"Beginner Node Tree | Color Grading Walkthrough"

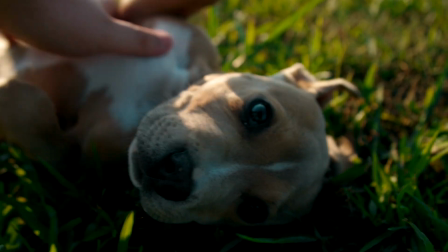(12:21)
So if you want something that'll take your Canon R5, R6,
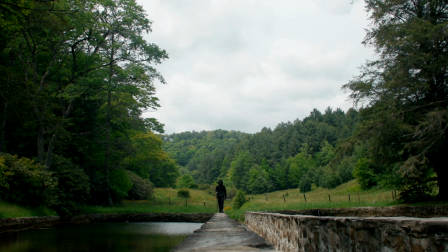(12:23)
C70, any C-Log2, 3 camera footage and turn it into something that gets you kind of 85% of the way there with a look kind of added,
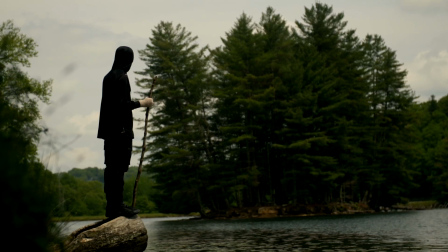(12:31)
I have 8 different LUTs in these packs. I think they're great. Like I said, I use them all the time. Like, as you can see here, the film emulation has been disabled.
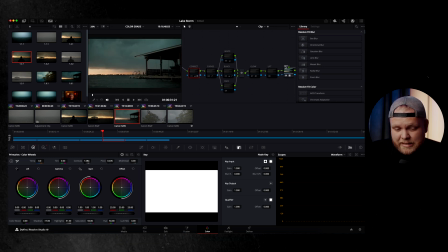(12:38)
And if I just turn on this color space transform, this is a shot that just had more color in it naturally. You can see what it's doing.
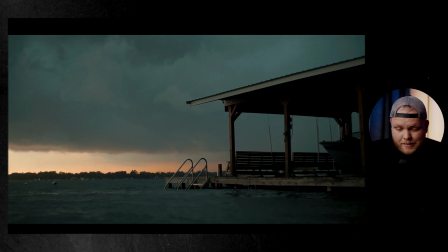(12:43)
It's a really good looking image. And then from there, you can make your adjustments and add your pop.
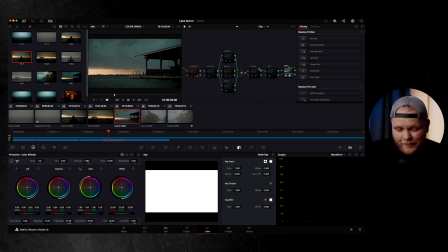(12:48)
Obviously, I really believe in these LUTs. I use them in my own work, and it is a great way for you guys to support the channel here. But these things I'm showing you will work with any Rec 709 conversion LUT. You just may have to make different adjustments because they'll probably look different. So now let's jump to this clip that I've already enabled the LUT on. You can see here, dropping the correct tab.
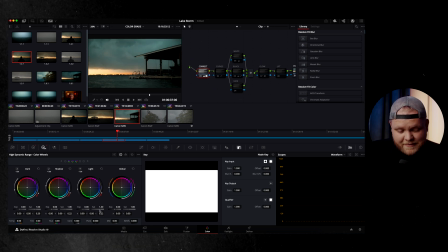(13:03)
And basically what I'm doing here, again, saturating the highlights, not quite as much this time, but that's being done. Color wheels, same situation, adding a lot of highlights, dropping a lot of shadows here just to get more contrast. Again, every clip is different. Just depending on the lighting, you might need to do more. And then we've moved to curves here.
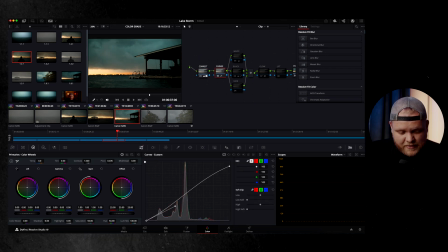(13:20)
Again, a little less drastic on this one. Just a simple S curve. Not a lot going on here in terms of that as well. You can see the enable, disable, same stuff. Enable all your whites, your blacks. Don't really need that, but it's there anyway. And then glow, once again, just kind of accentuating where the sun is.
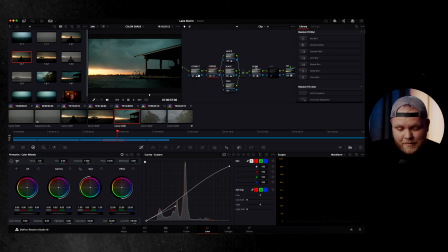(13:35)
It's another simple way to get a pop out of your image. I just love that. I just love that feature in DaVinci. I think it's sick. And then last but not least, this is one of my favorite shots of the film, and it was the hardest to color grade. So now let's enable the color space transform, and boom, you get this flat,
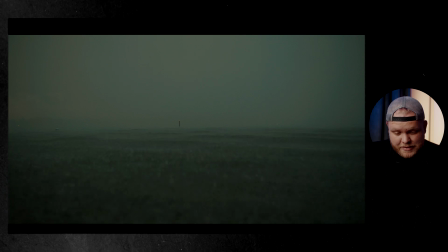(13:50)
not punchy at all, kind of lifeless image that I was just like, okay, how am I gonna make this work? Because the shot and the composition was really cool to me, and I just knew I had to make this work. But I wanted this to feel much cooler, much leaning more towards blues and less of this kind of green warm look I had here.
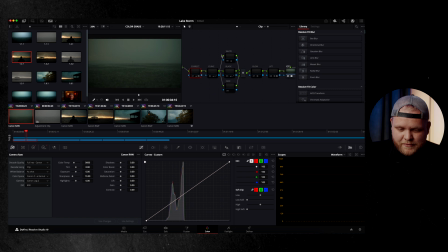(14:08)
I probably could have done a better job exposing in camera, changing the white bounce around or whatever, but that just did not happen on this one. So it is what it is. So when I enable this correct tab, you can see that I'm making exposure adjustments, but also white balance adjustments. So I'm, you know, minus 150 on the white balance, bumping a ton of highlights, dropping a bunch of shadows.
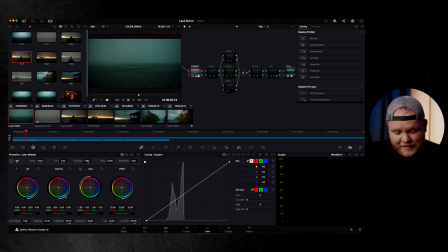(14:25)
I'm trying to pull some contrast out of this image because it was so flat to my eyes and in camera. It was just, you know, torrential downpour. You have this wall of water and it's just gonna look flat. So that's kind of what that was. HDR again, saturating some highlights, trying to get some life out of this thing.
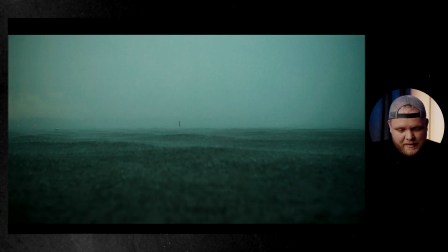(14:41)
And then the curves, this is where I'm getting a little bit more lift out of the image. And you can see it's kind of, it's pretty noisy.
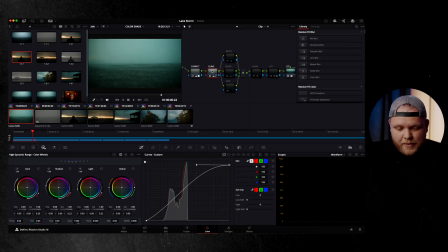(14:46)
It's pretty the image is breaking essentially because I kind of underexposed this in the moment. But there was just no light to work with, so I was doing my best. And you get some life out of it now, but it almost still looks too flat. Like, I was trying to figure out how to get contrast without underexposing. So I did my normal stuff here. Glow to get a little bit more punch out of this.
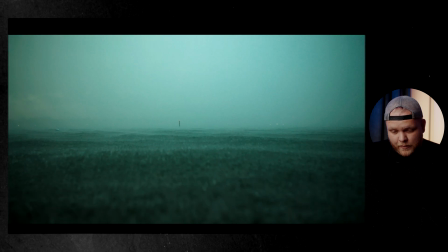(15:04)
And you can change the white balance of the glow. So that was getting a little cooler once again, kind of leaning in this cool blue tone look.
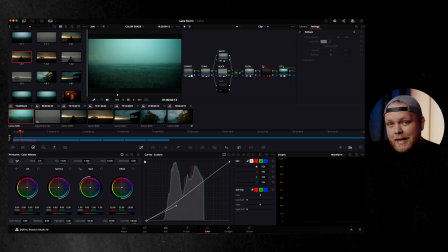(15:11)
So I got to this point and the image was still not where I wanted to be at all. So I'm doing a lot on the lift node here, where I didn't really touch this node at all in the other clip. So sometimes you just need to do more to make this feel cohesive. So if I enable this, you can see it's a very, very different image.
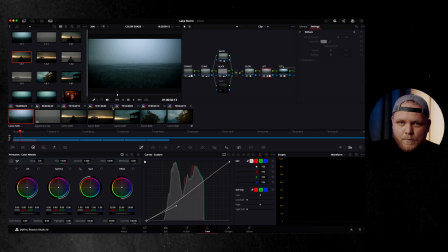(15:25)
And so what I'm doing is I'm kind of like desaturating it while also messing with the hue and adjusting the tint a lot here. So what I'm doing is I'm leaning plus 13 towards magenta because I just kind of wanted to get away from the green. It just looked too green and weird. And then I'm adding, mess with the hue a little bit. I'm like 39 on the hue.
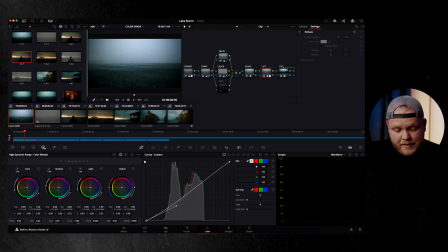(15:45)
And then on the HDR wheels, I came in and just desaturated the shadows a little bit just to kind of clean it up. And that really got me much, much closer to what I wanted it to look like in my mind.
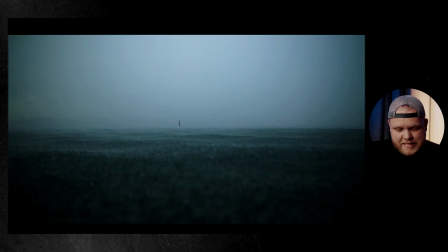(15:55)
And then if you come in, add the finishing LUT layer, it just kind of cools it up even more and gives you more of a cohesive look that kind of matches the rest of the film,
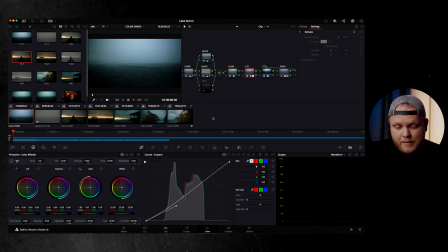(16:04)
has some tones, but also has the contrast of it being, you know, torrential downpour, thunderstorm to sunset. Like, I wanted that contrast to be strong, so that's kind of what that is. And then if you add the film emulation on top of that, you get your final look.
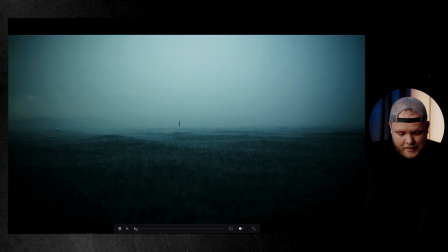(16:20)
And that was kind of the final look in the film. And yeah, it's noisy. It ain't perfect, but man, does it feel like something.
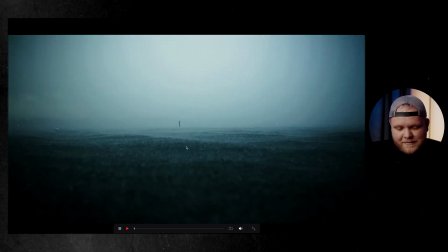(16:27)
Like, to me, this, the grade on this feels mysterious.